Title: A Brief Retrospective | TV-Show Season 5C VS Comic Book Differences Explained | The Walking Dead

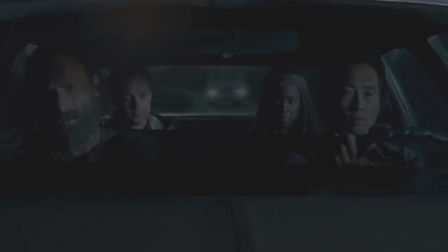24:33 In the TV version on the other hand, once the night time rolls around, we see the group split up into two cars and set out.
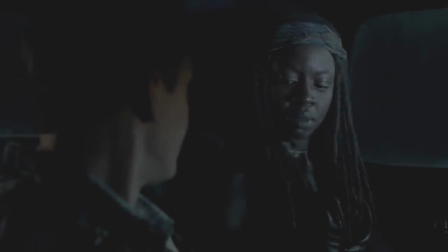24:42 The first minor add-in to mention is the brief exchange they have while driving.
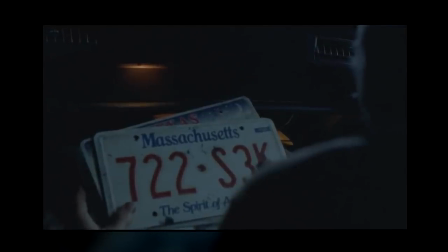24:47 Rick notices that there are a whole bunch of number plates in the car, to which Aaron says that he's collecting all 50 states to put up on a wall in his house.
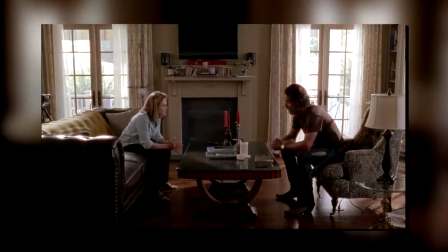24:56 And I think this was just another way to convey the difference in how they live and generally perceive the world.
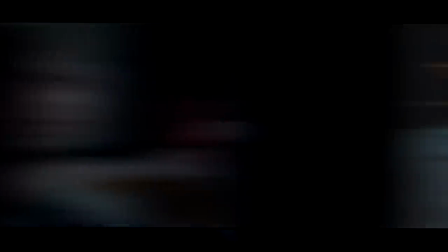25:03 For the group, survival basically took everything, yet here Aaron was, calmly talking about a collection.
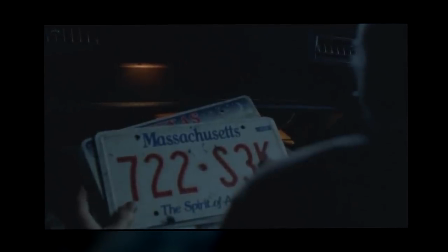25:11 Something that would already be sort of a luxury in the normal world, let alone the apocalypse.
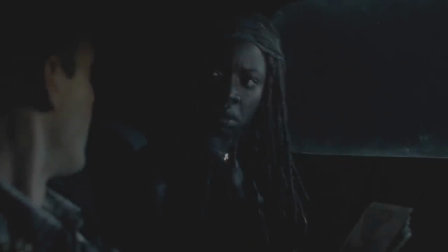25:17 Though another add-in in this scene is when Michonne gets suspicious of his claims once he conveniently says that the reason he doesn't have any pictures of his entire group is because he got the exposure wrong.
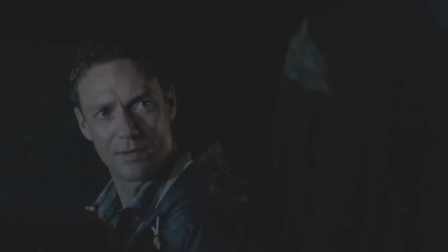25:31 And so, she asks him the three questions of how many walkers have you killed, how many people have you killed, and why.
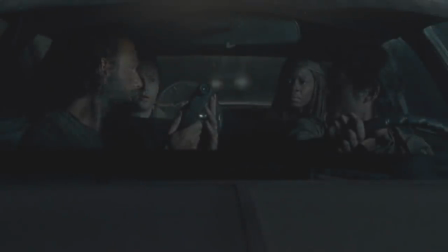25:39 And just as these suspicions were already rising, Rick notices the sound gun and begins to say that they may have been listening to their plan.
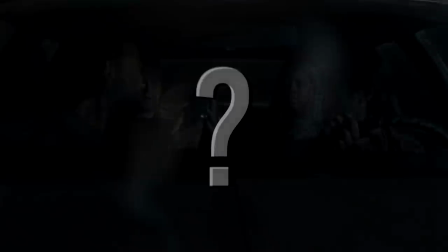25:49 Though unfortunately, this is another instance of me not really being able to tell you how convincing this entire thing was as I had read the books.
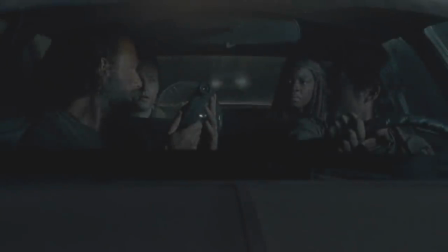25:59 But I think these story beats deliberately making you question, then trust, then again question Aaron's claims worked really well, especially with the tension of the episode that we get into very shortly. And I guess with that said, this is a question I want to pass on to you. If you weren't familiar with the source material at the time, did you trust Eren? Did that change throughout the episodes? I'm super curious to find out what people thought of him initially, so do drop those in the comments.
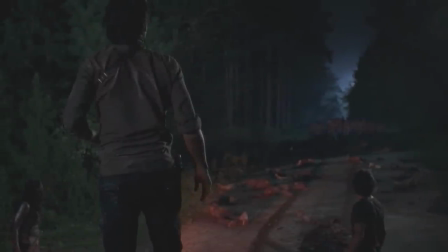26:28 Returning to the story though, it's here where we get into the meat of the episode. as the group is now split up in the middle of the night in a forest of all places with a horde of walkers on their tail.
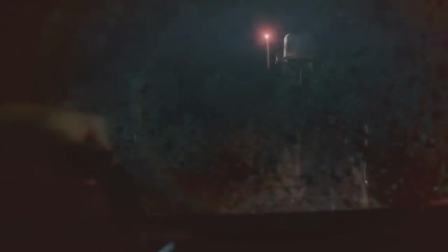26:43 Somewhat similar to the book, we see a flare go up which prompts Aaron to immediately run off on his own while he is followed not because they really want to catch him, but just because they believe everyone in the RV would go to the flare as well.
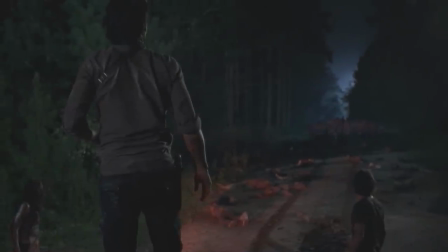26:57 And just like I mentioned with the We Are The Walking Dead moment, I'd be hard-pressed to tell you which version of this story I preferred.
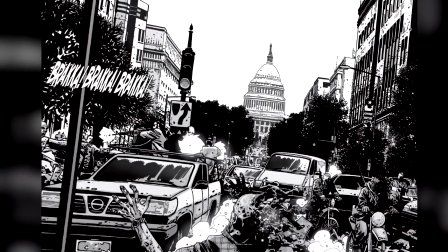27:06 Going into Washington and seeing the city was absolutely awesome,
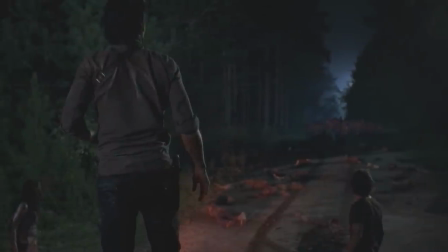27:11 but the tension that the nighttime setting brings already made this one of my favorite episodes, especially with the scramble that they were already in.
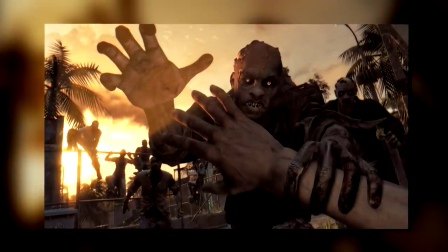27:21 If you've played Dying Light, which by the way I definitely recommend, this is the type of vibe I love in my apocalypse stories.
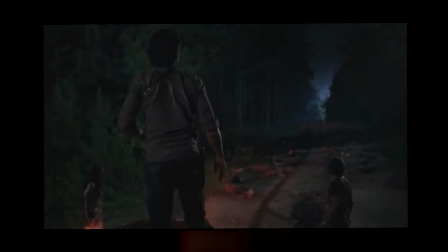27:29 Being lost in the forest with the dead surrounding you in the middle of the night is terrifying.
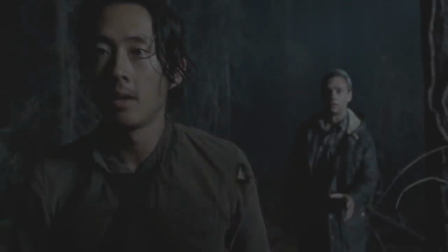27:37 Another change that we've talked about at length in previous parts is that here too, Glenn is once again given a lot more spotlights, as he is the one to find Aaron and free him, though not because he himself needs help, but rather just because he thinks it's the right thing to do.
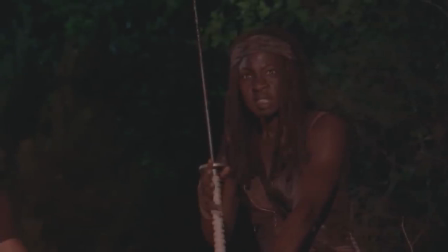27:55 As we cut to Rick and Michonne searching for Glenn though, we get one of the most ridiculous and creative walker kills I think we've seen in the series.
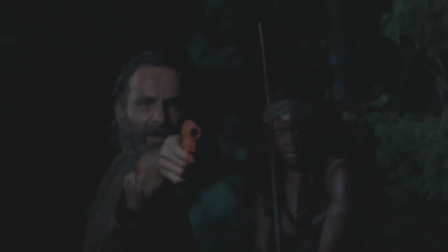28:04 As Rick fires a flare gun into a walker's head and the entire thing just glows like a jack-o'-lantern. So yeah, that was pretty cool.
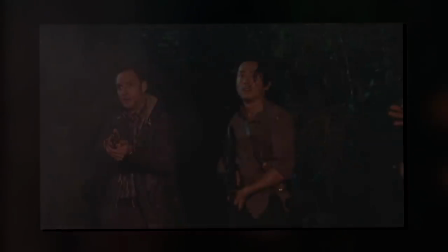28:14 But just as they're about to be overwhelmed, a flurry of gunfire brings the zombies down, revealing that Glenn and Aaron saved them.
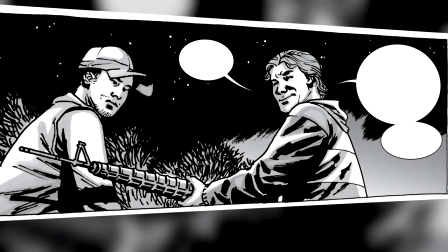28:22 And notice how it's the complete inverse of what we saw in the book.
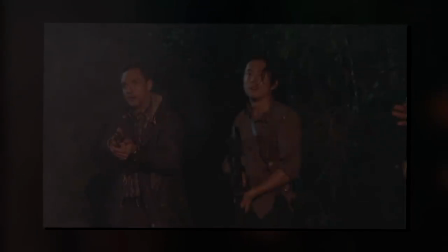28:27 This time, it's Aaron with the revolver while Glenn has the rifle.